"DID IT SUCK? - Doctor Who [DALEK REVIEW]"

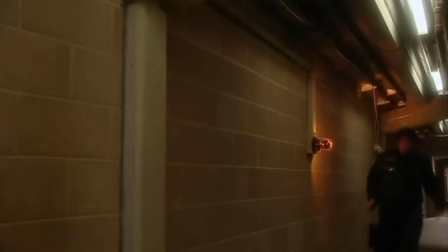[8:09]
The Dalek's laser completely removes any form of recognition from the character, all we see are bones with a light beam around everything else,
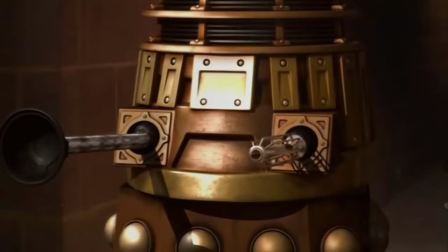[8:15]
and as the scene progresses we see more close ups than mid shots until we just simply see the Dalek firing until there are no people left.
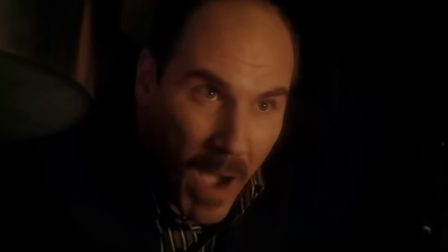[8:22]
Then we have a beautifully placed shot of Van Staten just looking up in silence, realising that he sent those men in to die. For a brief glimpse, Van Staten's empathy towards human beings comes out and it's shown fantastically through the pacing coming
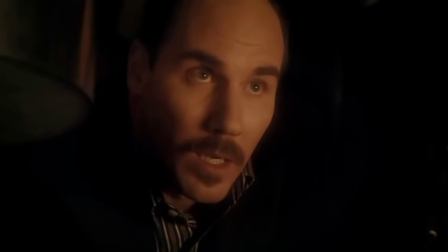[8:36]
to a complete halt and the still empty shot of him just gawping with disbelief.
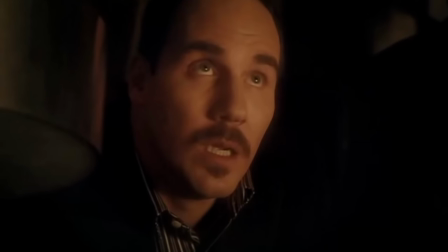[8:41]
A fantastic segment for showing off how powerful the Daleks are in this new era of Doctor Who.
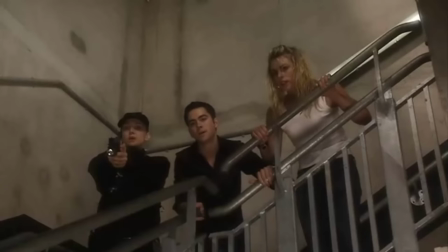[8:45]
Another fantastic segment that excellently shows the new incarnation of the Dalek comes along when it elevates up the stairs.
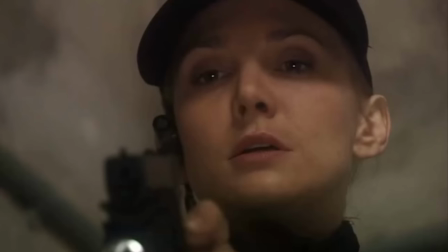[8:52]
This part shows the absolute futility of negotiating with the Dalek as they scream at it telling it the killing needs to stop and doesn't respond at all,
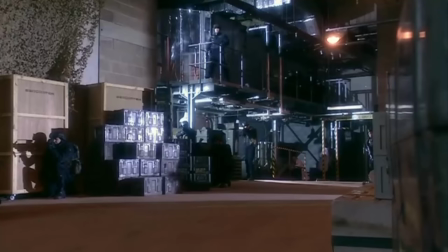[9:00]
only with death, when it reaches the officer.
Hey for the dome, the head, the eyepiece, that's the weak spot.
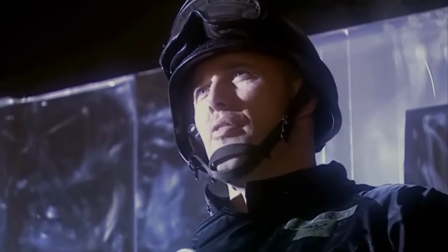[9:06] Thank you doctor, but I think I know how to fight one single tin robot.
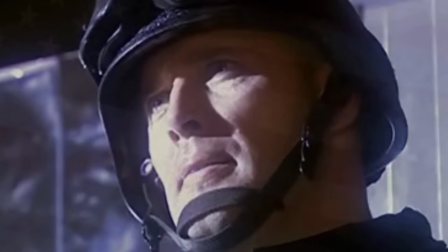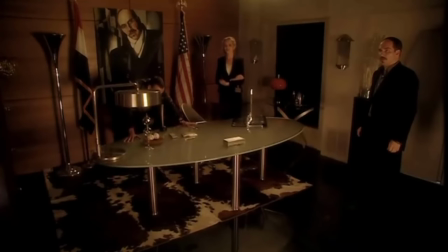[9:16]
We now come to quite possibly my favourite scene of the episode. The Dalek patiently bides its time to make sure it's got plenty of attention before getting
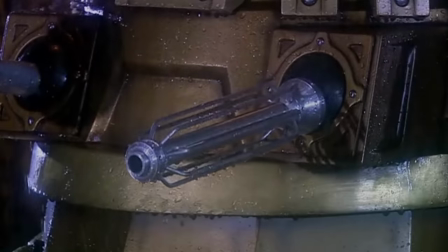[9:25]
soldiers soaking wet and then eliminating them in just two quick blasts.
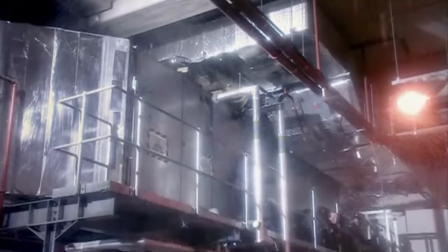[9:30]
This now establishes strategy and intelligence within the Dalek's head as opposed to just pure indirect power.
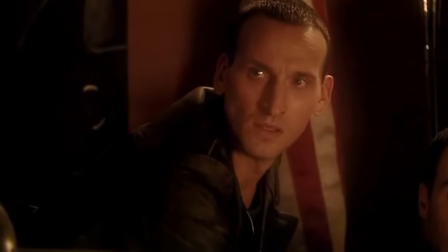[9:36]
This then comes into play further when it addresses the Doctor immediately after slaughtering the armed men.
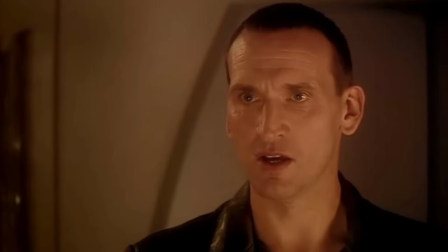[9:41]
I cannot commend Eccleston's performance enough in this segment. It's just pure resentment and impatience boiling up to this moment.
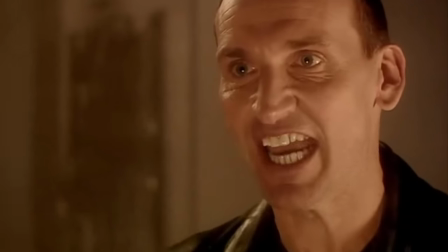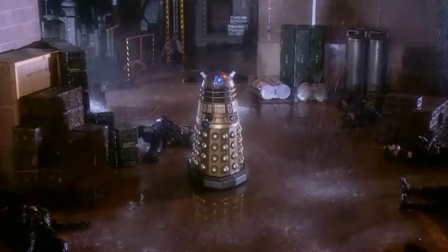[9:57]
You'd think this would be enough for the Dalek to go on, but it has to have the spiteful last words.
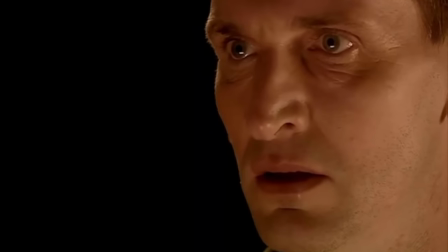[10:06]
This is where the Doctor has to confront this dilemma but refuses to.
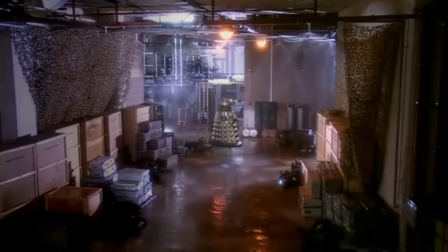[10:10]
He cannot bear the thought of losing the moral high ground, and immediately jumps to the survival priority instead.
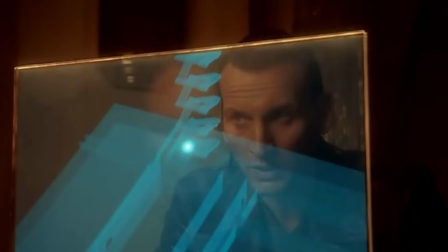[10:17]
You can see this thought irritating him as they try to figure a way to sort out the bulkheads, and it's fantastic seeing his rage just building throughout the episode, especially when he goes ballistic about Henry's collection,
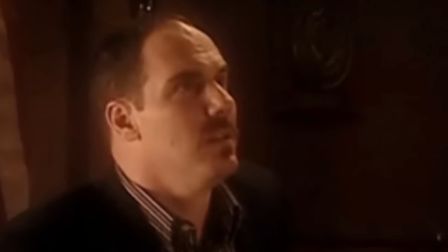[10:29]
which makes him look like a spoilt brat being told off by Mummy and Daddy in this segment here.
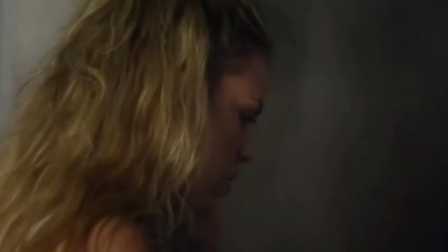[10:34]
I do like the build-up towards Rose's supposed death, though.
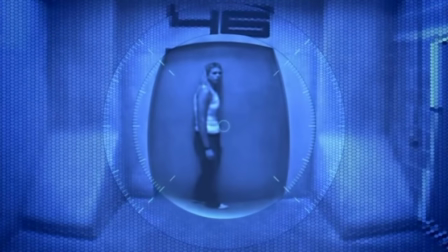[10:36]
The dialogue, performances and pacing works really well in making first-time viewers assume, just for a moment, that she's died at the hands of the Dalek.
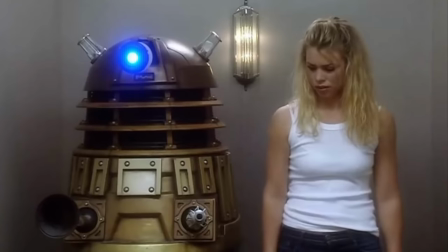[10:45]
As they're travelling up the elevator, I really like how the Dalek begins to question its own morality too,
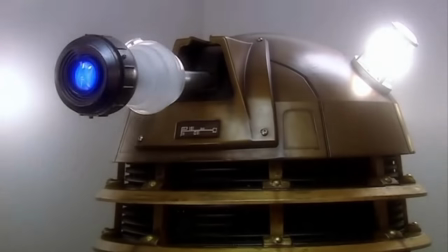[10:51]
instead of ignoring it like the Doctor, which is very interesting hearing a Dalek being confused and distressed like this.
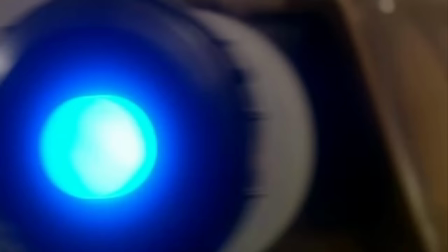[10:57]
Some may argue that this makes it too human, but at the same time I would say that it behaves in this fluctuating way because it simply doesn't understand its function anymore.
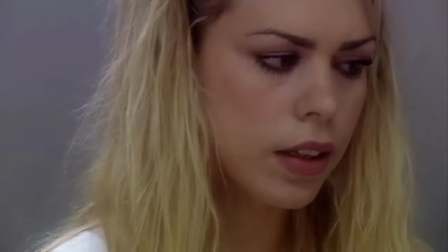[11:05]
It doesn't obey anybody anymore, the Daleks aren't feeding it instructions or anything,
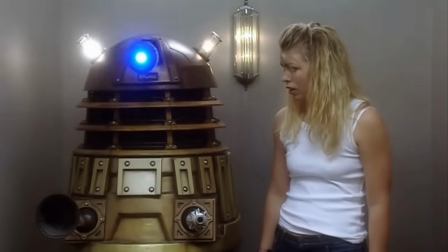[11:10]
so it becomes obsessed with what's right, wrong, questioning its decisions and even its own existence.
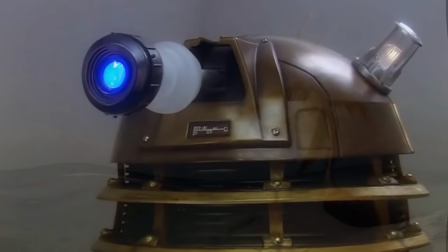[11:15]
Really interesting stuff. This is partially due to our lack of understanding in regards to this Dalek's prior history.
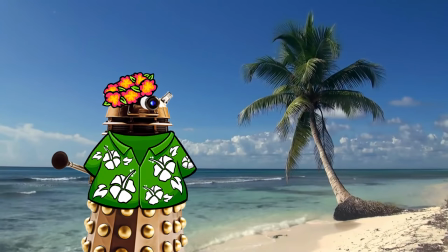[11:21]
What did it do aside from fighting the Time War? Did it have any individual free reign whatsoever in any part of its life?
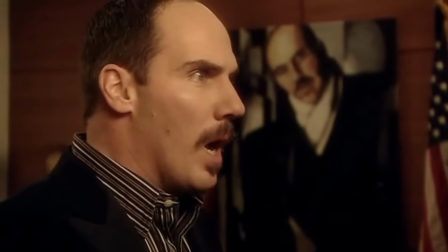[11:27]
I highly doubt it. This questioning of consciousness and desire for freedom can be seen in a creature that never truly had it.
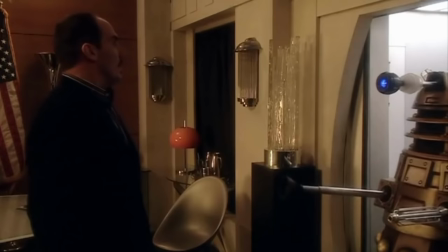[11:34]
It was always told what to do and how to do it, now it's simply free from the binds of its superiors and can do what it wants.
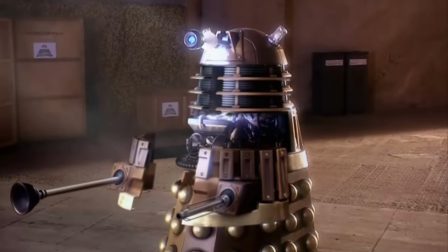[11:41]
The brilliant pacing and music drives the emotion home when it begins to open itself and sees the sunlight with its own eyes, not through the blue lens of the machine.
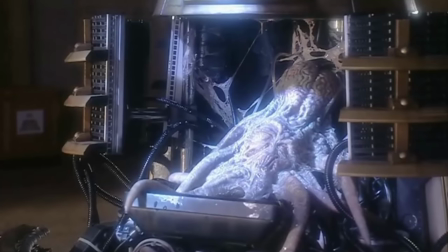[11:50]
I really love this handcrafted Dalek squid thing that lies within,
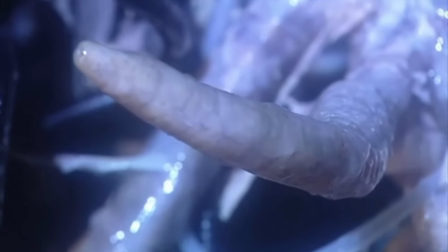[11:54]
it's gross and unearthly, but at the same time it's pitiful and weak, allowing the music to make us feel sympathetic for it.
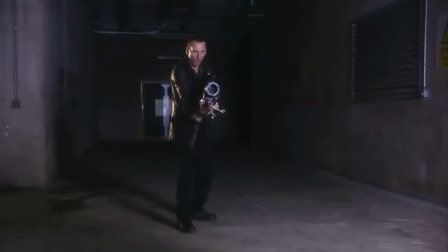[12:00]
The Doctor interrupts this beautiful moment with an intelligently crafted segment where the Doctor stands there, ready to kill the Dalek.
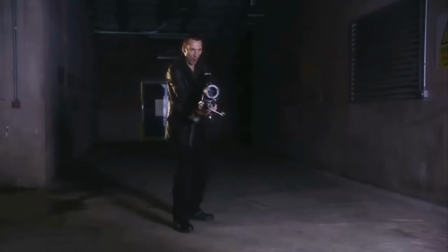[12:08]
This shot alone describes just how pathetic he looks, this big machine in his arms that not only looks out of place,
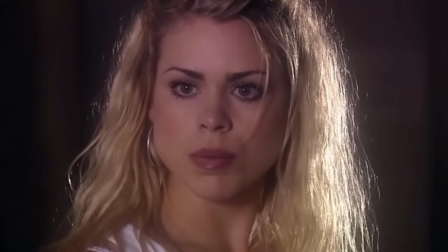[12:15]
but is so uncharacteristic that Rose just has to show him that this is not the right way of going about a problem.
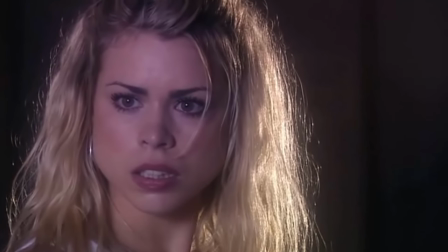[12:21]
An eye for an eye makes the whole world blind is written all over her face. The dialogue and performances of the three leading up to the Dalek's death is fantastic.
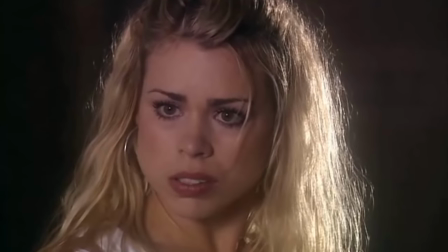[12:31]
Eccleston's realisation of the monster he's become, Rose's protective stance over the Dalek, and the painful,
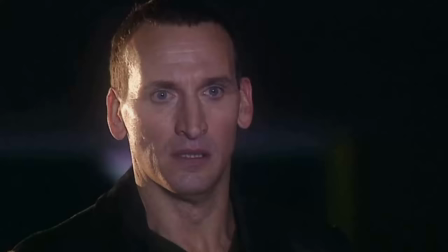[12:37]
slow delivery of the Dalek's lines, all bringing a beautifully dramatic closure to the episode. I really have to commend Robert Shearman's script here. It truly is a rollercoaster of emotions from start to finish, from irritation to pain, excitement and fear to revelation and depression. all in the space of a standalone 45-minute episode that brought back the most renowned bad guy of the series.
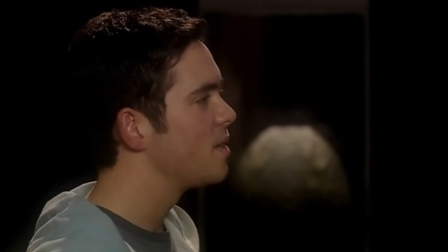[13:03]
If I hadn't known that Adam would serve his purpose in the next episode, I would have been very irritated that he came along considering how useless he was, but...
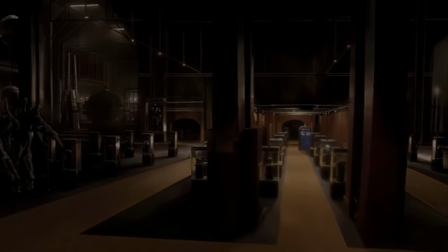[13:12]
I guess I'll let him off for now. So, did it suck? I give Dalek an 8 out of 10 as it is a great story containing fantastic characters and delves very deeply into questions of morality. The opening moments are comparatively weaker, especially Rose and Adam's scene, but once that's out of the way, the story bursts into life, where some excellent performances, design and camera work comes into play to deliver a brilliantly crafted ending. I just wish Robert Shearman could have written more stuff like this for TV, it's a shame he never really did anything else for Doctor Who.
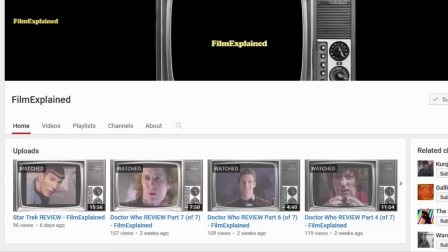[13:46]
Before we get to some outtakes, I thought I'd give a shout out to Film Explained, who's just started out here on YouTube. He has an absolutely hilarious and in-depth 7 part review of Doctor Who, and why it's no longer worth watching. If you really like Star Trek and X-Files as well, go over there and subscribe to him because his content's just superb.
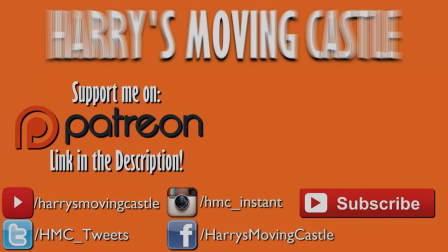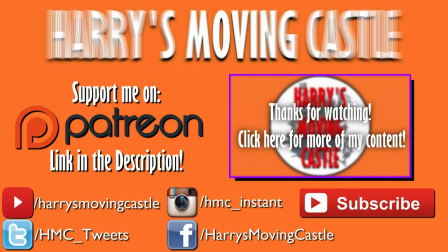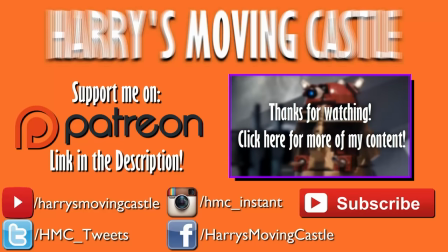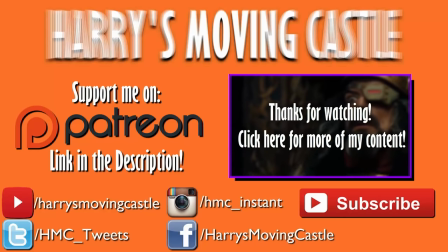[14:22]
Whoo, baby, I'll return to the doctor's righteousness little righteousness Then we have a beautifully placed shot then we have a oh god the critic I
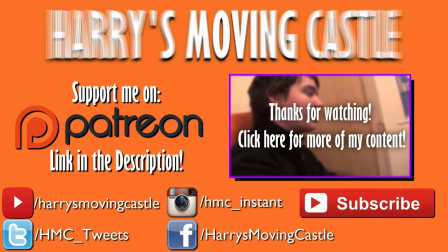[14:39]
Have the biggest fucking Pins and needles
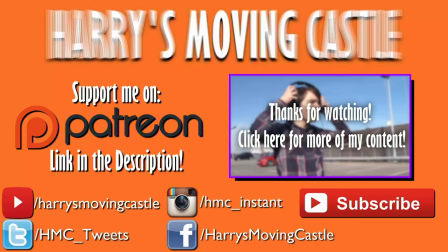[14:47]
It doesn't tell you to kill anything for fuck's sake you'd think this would be enough for the Dalek to go on but it has I really love this hand-crafted Dalek squid thing that lies within. It's cr- Oh dear